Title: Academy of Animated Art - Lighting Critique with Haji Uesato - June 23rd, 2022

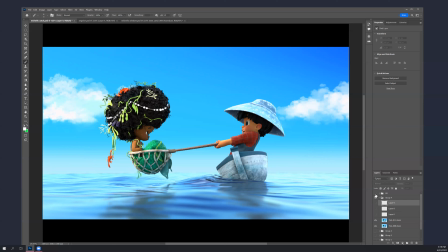(11:40)
You try to make, you know, a base rig that will work for different shots and different people, but then once you get into shot by shot lighting then it's always a matter of of
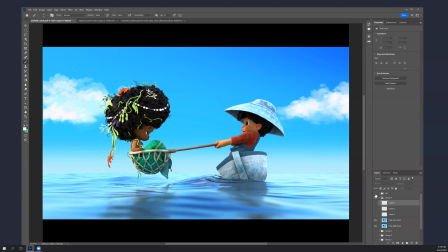(11:54)
bringing in whatever you need to make the things read that need to read and for the for the tone to be right so i mean don't worry about that kind of thing as far as adding more stuff but but what what is important in this case is that
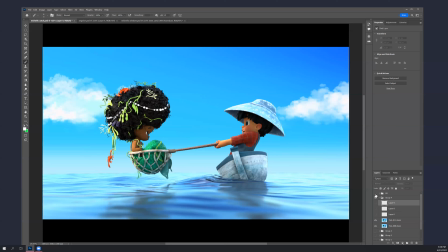(12:09)
you do it very locally like don't make those real like gigantic lights those are like the stuff that's happening on her face i mean if you can if you can get it to work with all this to work with one light terrific but i kind of doubt it you're gonna have to go in
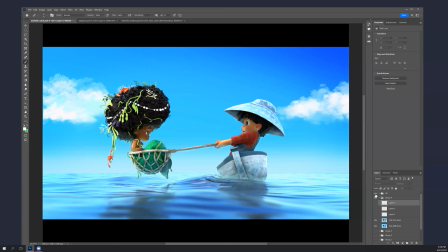(12:26)
there and sort of really angle things in unfortunately to make it work and probably you know one set for her another set for him and that could be an extra you know two three lights that are just uh bounces
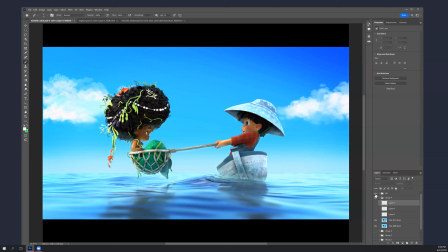(12:45)
does that make sense yeah that makes sense okay yeah i mean don't be afraid to add more stuff it's just when it gets to be you know like so many lights that you're not quite sure what's happening anymore and they're all overlapping then you get a problem because then you've lost control so
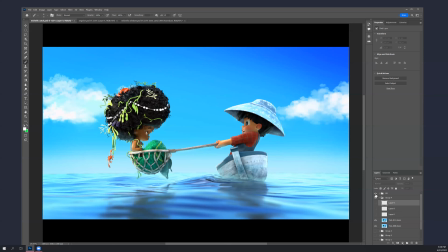(13:02)
if your base is simple and it's doing you know at least half half the work hopefully even more like if you get it to be doing three quarters of the heavy lifting then the detail work um you know as long as you can keep it under control um you know add what you
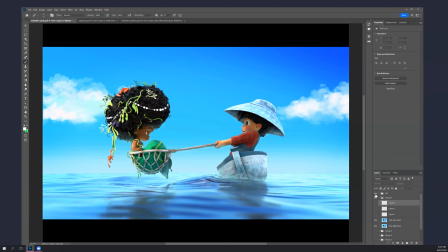(13:21)
need where you need it okay yeah all right cool i will send you this paint over as well um angela's not here but we'll just go to hers real fast.
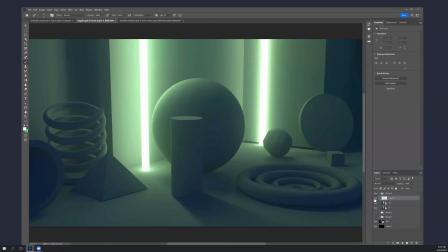(13:36)
Okay, so Angela, this is where you were last week, and you turn those lights into volumetrics, and I think that helps a lot.
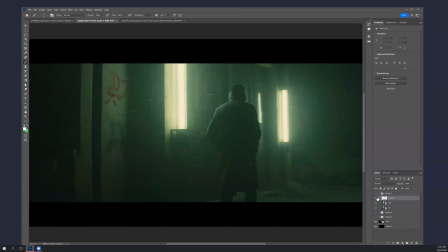(13:48)
I mean, this is the reference, you know,
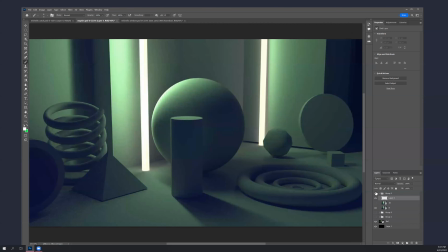(13:52)
this, where it's just pure light, versus this, looks much more like that, and,
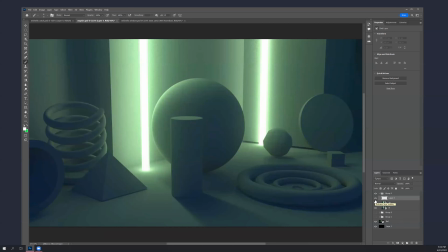(14:04)
Hopefully, you're starting to feel the power of volumetrics in the atmosphere. And, you know, atmosphere and volumetrics, basically the same thing. They're implemented in different ways. But it's the idea that there are, you know, there's stuff in the air.
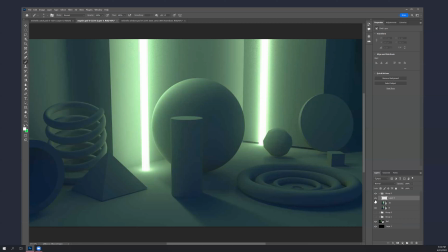(14:20)
There's particulate in the air, whether it's dust or, you know, tiny little motes of whatever, or more likely, water vapor. You know, it's just moisture. It's humidity. And that tends to build up in depth.
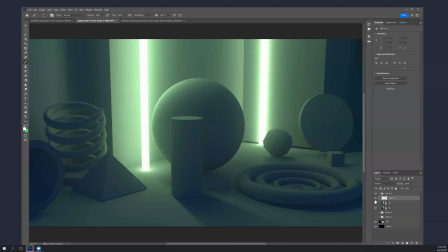(14:39)
So the further away something is, the more of that will build up and start to scatter light and occlude detail, which is how you get the nice atmospheric perspective and diminutive detail.
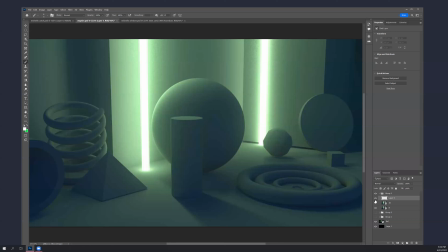(14:56)
And in a case like this, when you add the volumetrics to a light, to these cylindrical lights, it's sort of faking it locally so that it's making it seem
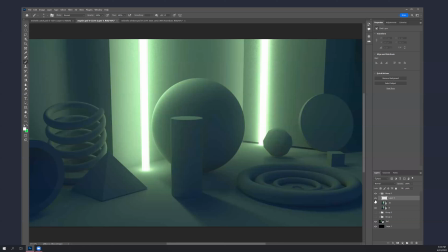(15:11)
like the area around the light has more of this particulate stuff that is getting glowed up. But, I mean, I can tell by the amount of volume metrics you have in here, it's affecting all the stuff around.
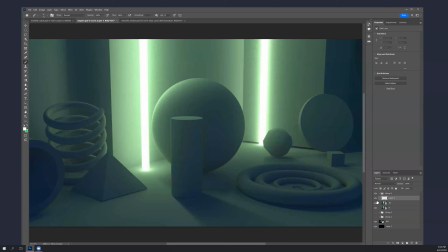(15:27)
It's not just around the light. It's spreading out quite a bit and, you know, affecting the darkness of these things.
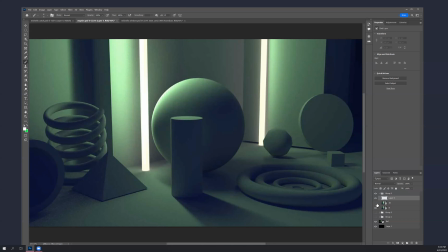(15:35)
And even that the blue fill light that we had is filling with more of the green.